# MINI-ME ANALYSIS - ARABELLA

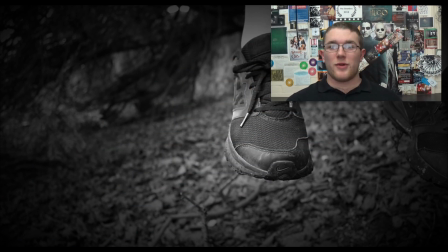[4:06]
So this bit with the feet hanging, that was cool. Made it look like she'd been hung because you see her like pulling the rope up. She was just sitting on a tree, so we just filmed the legs hanging and that gave the same effect.
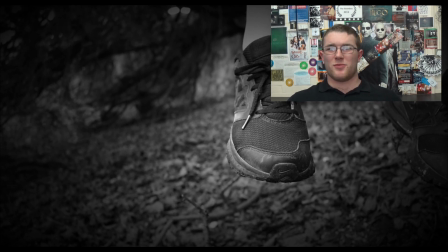[4:20]
I presume with that helps talking about hardware and positioning the camera. So, yeah.
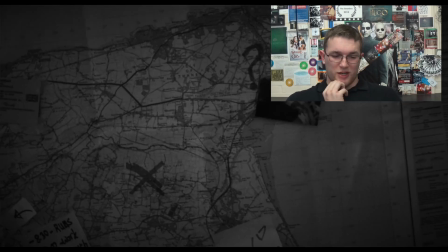[4:27]
I don't really know what I'm going to talk about in this one. Blood dripping down was just the, like, we just dripped off her hand.
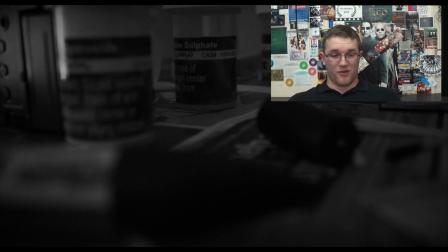[4:36]
Simple as.
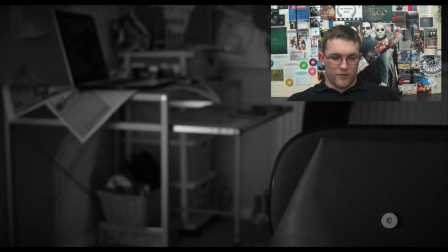[4:41]
Mostly, yeah, the way that we edited together, you can see in this bit here, that it kind of flickers. That was just short. I think we did like 15 frames,
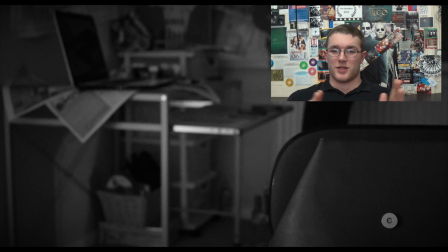[4:57]
so it wasn't a lot of frames that you could see it in, but it was about half a second of each shot, just sort of, you could see what was happening in it, but the flicker sort of is quite Arts and Monkeys-esque. So
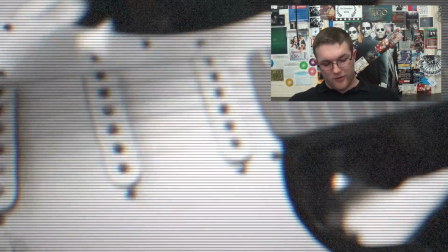[5:18]
again with the guitar strumming, this time we go into strum, and yeah, same with
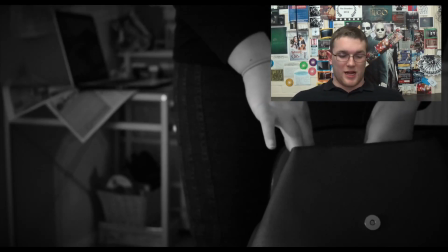[5:25]
the hi-hat on the drums was just tap it and we figure it out.
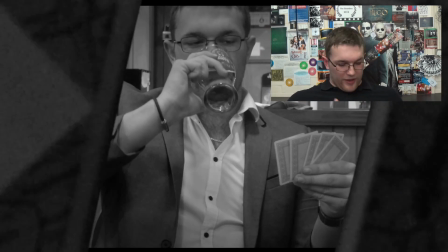[5:32]
So this bit, one of my favourite bits that I've managed to do, cool transition, is
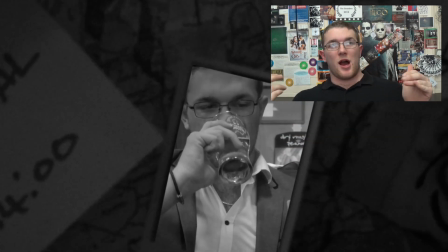[5:39]
there's like a Polaroid picture of me and then kind of zoom into it.
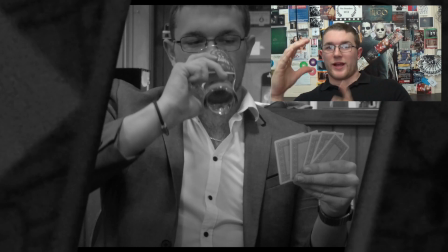[5:46]
We used Ken Burns for that.
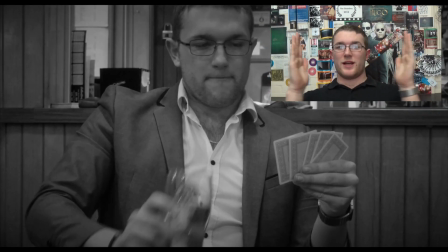[5:48]
It's just sort of, it's a cropping thing that starts here and goes to here over the time that you allot it.
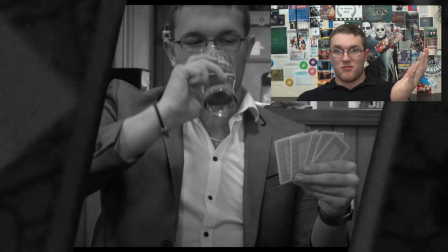[5:57]
Then I start moving, so yeah,
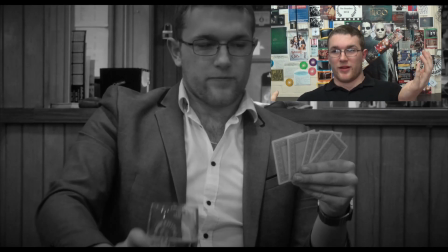[6:02]
it's like Harry Potter, but the way we did that was just, while it's behind the thing,
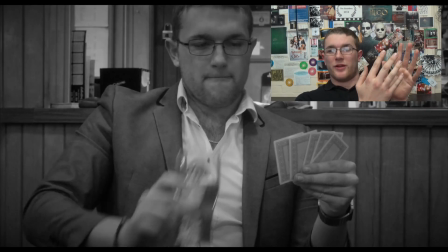[6:06]
is have it freeze framed, and then when it gets closer, out of freeze frame,
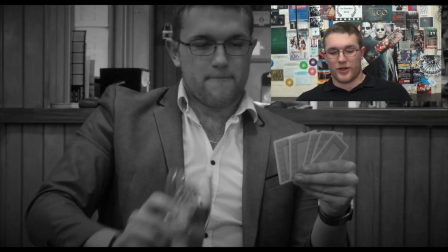[6:13]
and the photo starts moving, and then that's into our next setting. So that's pretty cool.
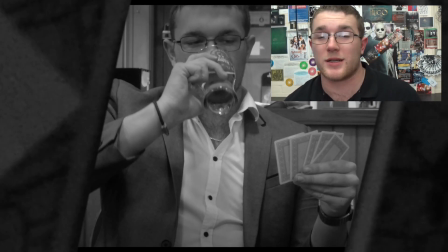[6:20]
Oh, the other thing that I had to do for there was that
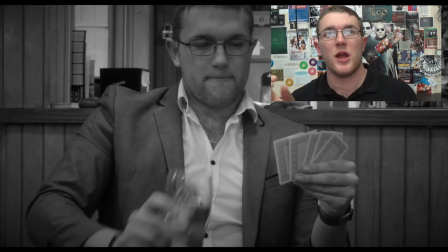[6:24]
because the Polaroid wasn't centre, and nor was I in the next shot, using keyframes, which is something else that I learned to use this year,
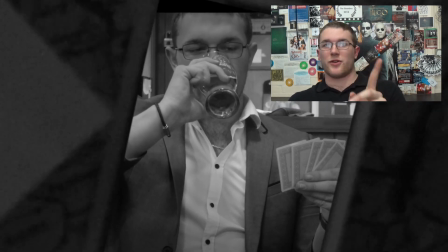[6:34]
which there is, I think, a tutorial on my blog about it.
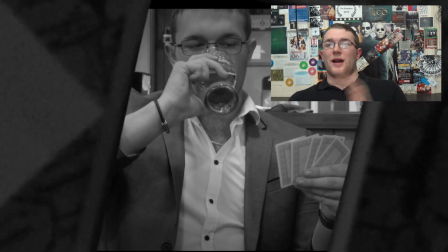[6:38]
If there's not, there will be at some point, because I have done one about how to use keyframes, and it's basically, they're quite cool.
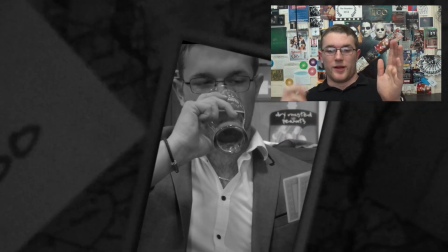[6:46]
You can animate videos with it or pictures with it by saying, at this point I want this to be here,
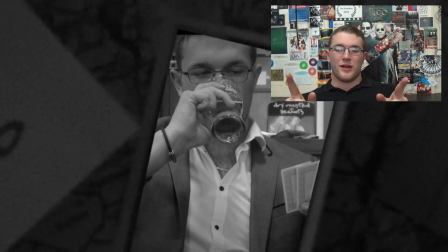[6:52]
and at this point I want it to be here, and between these 2 points it will just move.
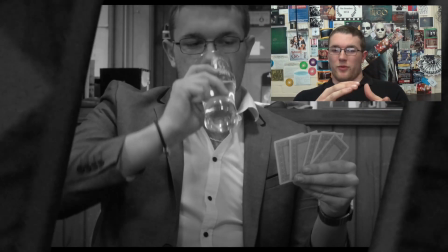[6:57]
You can do that with like, if you want it to be this size here and this size here,
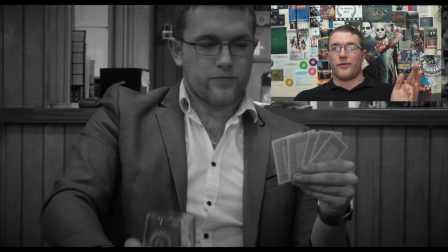[7:02]
then it'll be bigger or smaller, or you want this effect for this amount of time but you want it to fade in and out. They're so useful to be doing, and I don't think we used them much for this actually.
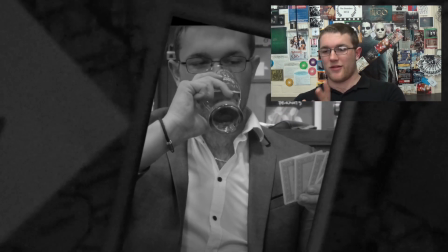[7:13]
It was mainly just that, because yeah,
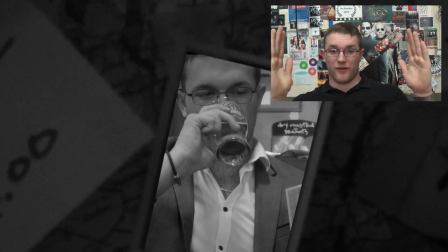[7:17]
I needed the photo to move from there to there and to fill up the screen while it was coming in.
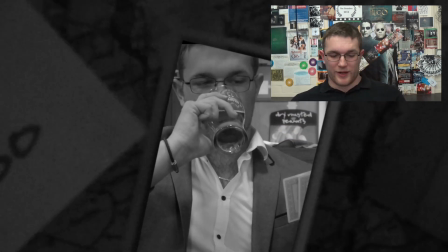[7:24]
So yeah, keyframing for that. Carry on watching.
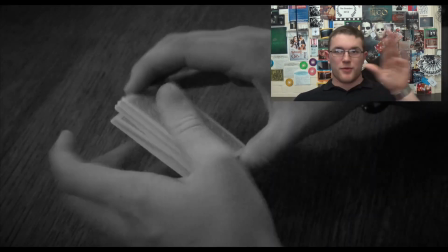[7:34]
Oh yeah, so we probably should have mentioned this earlier, but I'll mention it on this cards.
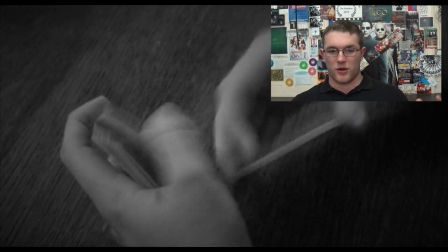[7:41]
The way we did this was just, so quite a few times in it we play a clip forward,
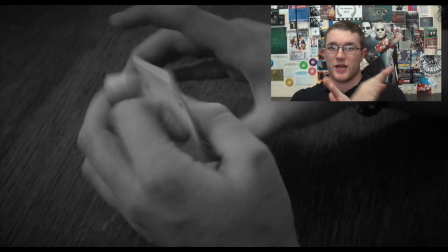[7:48]
reverse it, and then play it again.
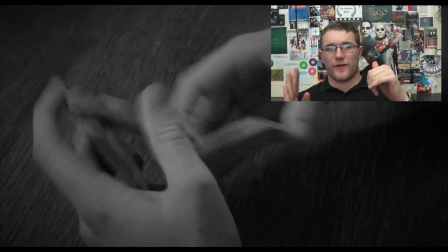[7:50]
So it sort of got that, again, kind of a stuttering effect, but there's motion rather than just flickering between two things.
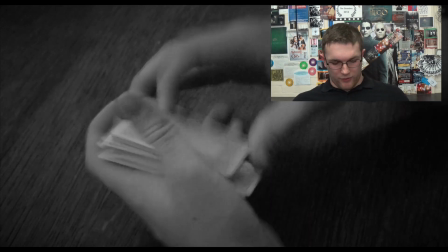[7:58]
So it's like, yeah, motion going back and forth. That's pretty cool. Did that with the shuffling cards.
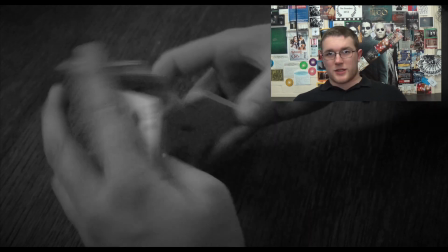[8:04]
The passing out the cards, that was just shallow focus.